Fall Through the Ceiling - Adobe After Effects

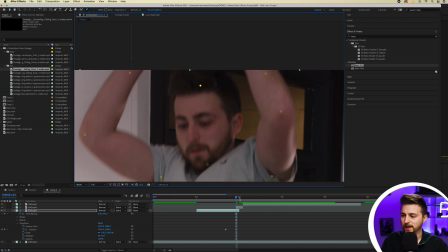[4:08]
And then we'll also do neck and head as well. And then we'll go through to the start of that action.
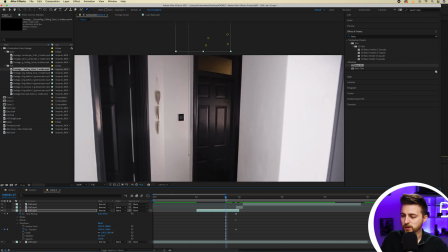[4:15]
And unfortunately, this is going to be very difficult. So we're just going to go to the left one frame and pull the position down.
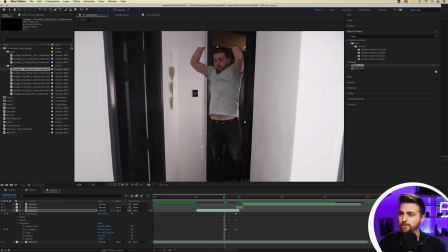[4:21]
And now we can just make our adjustments on the puppet pin tool. So I'm just going to move this arm over to the left. I'll move this arm over to the right with the elbow. This elbow can go over as well. The head can look up. The waist can go forward a bit.
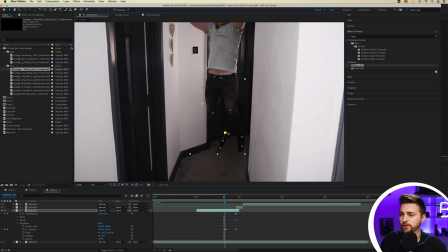[4:42]
The knees can go up and then we can have the feet falling like this. So essentially we're just creating a little bit of false movement here.
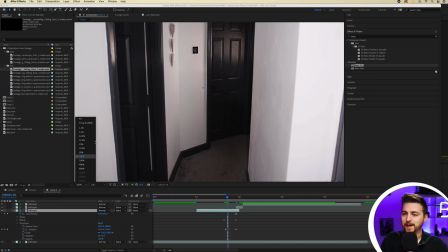[4:50]
So if we just delete that first keyframe on the position, now, if we play this back from the beginning, you can see there's a little bit more movement there.
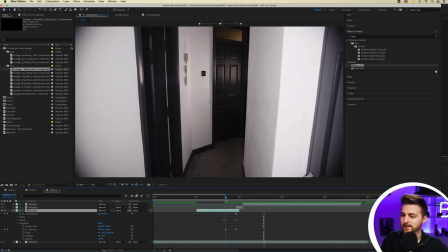[4:58]
Of course, though, it's not exactly very dramatic. So I'll go halfway through that action. We'll go into that puppet pin tool again. So just select the frozen layer, go into effects, puppet, and I'm just gonna move some of these points over even more so the knees can go over.
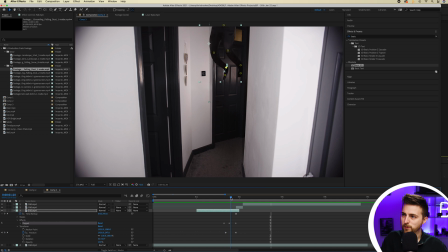[5:19]
And now when we play this back, you can see there's a bit more movement on the way down and therefore that looks more realistic. So that's starting to look good, but the problem is we've got this on the left here, we've got this shadow. So we need to progress this shadow upwards. So I'm just going to take this freeze frame again.
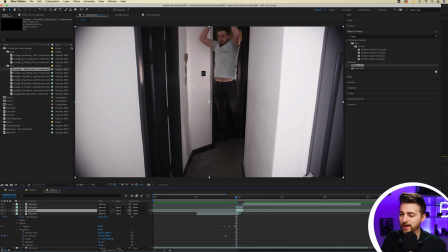[5:38]
So I'm just gonna copy this, Command C, and I'm gonna freeze frame that layer. So time, freeze frame. Then we'll just go over to the left again. We'll just turn that off for now. Then from there, we just want to draw a mask around this shadow on the left.
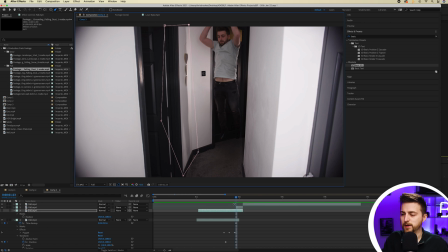[5:55]
So this here. There you go, that looks perfect. So now that we've created that mask, we can go into mask one and select mask path, and we'll create a new keyframe on the mask path as this video comes back in. Then we'll go through to the point where the character appears off screen,
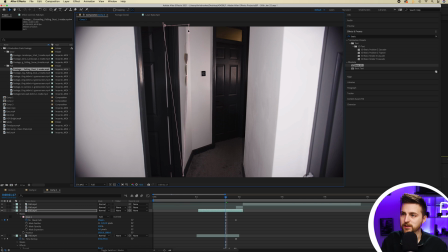[6:12]
and we'll move the points of that mask all the way up off screen so that we're animating this shadow on the left. And then of course, we'll just increase the feathering to soften that up. And it looks like we've got our shadow now falling with us. The problem is though, is it's got a really hard edge at the moment though. So I'm just going to soften that off even more.
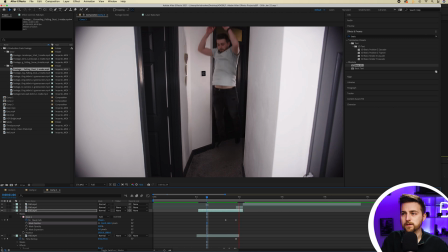[6:31]
So increase that feathering. And now that looks a lot more believable all of a sudden. So when you combine the falling animation with that shadow, it looks really believable.
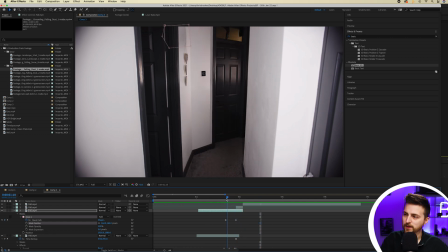[6:45]
Now there is a flash of light happening here. And that is because we've also got the shadow on the right wall. So if you wanted to, you could add the shadow falling in on the right as well. And in order to do that, I'm just going to create a new solid.
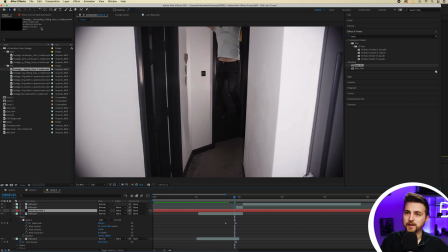[7:01]
Make sure this is black, press OK. We'll just turn this off for now and just draw a small circle on the wall on the right. Then I'm just going to go through towards the end of the action. So here to the point where I fall on the floor.
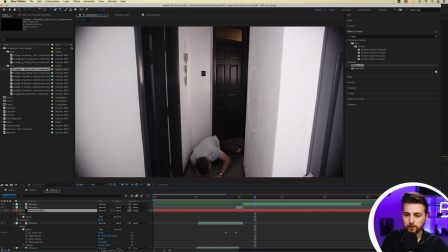[7:19]
I'm going to move that mask down. So I'm going to move the mask path all the way down like this, create a brand new keyframe on mask path, go through to the point where I'm up off screen, and I'll push that all the way off screen again.
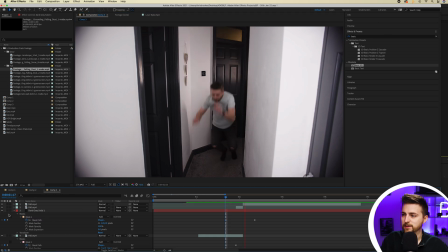[7:36]
Now, if I turn this on, you'll see that is following the action of the fall, but it does disappear. So we want to make sure that's on the very top. So that's now following us down. But you can see it's just an ugly circle at the moment. So I'm just going to increase the feathering to make that really soft.
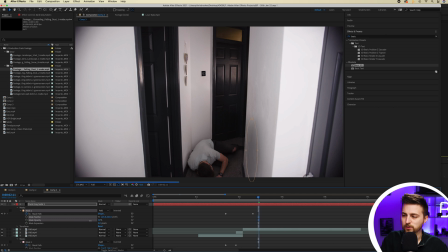[7:54]
And then I'll just pull that opacity down even more. So pull that down to about 30, 40%. You can see having that shadow falling down with us is now making that feel a bit more believable. Of course, so that shadow feels a bit too defined. And I also feel like it should be a little bit longer.
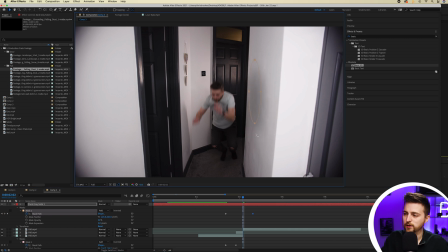[8:12]
So I'm just going to create a new point here and just pull that down.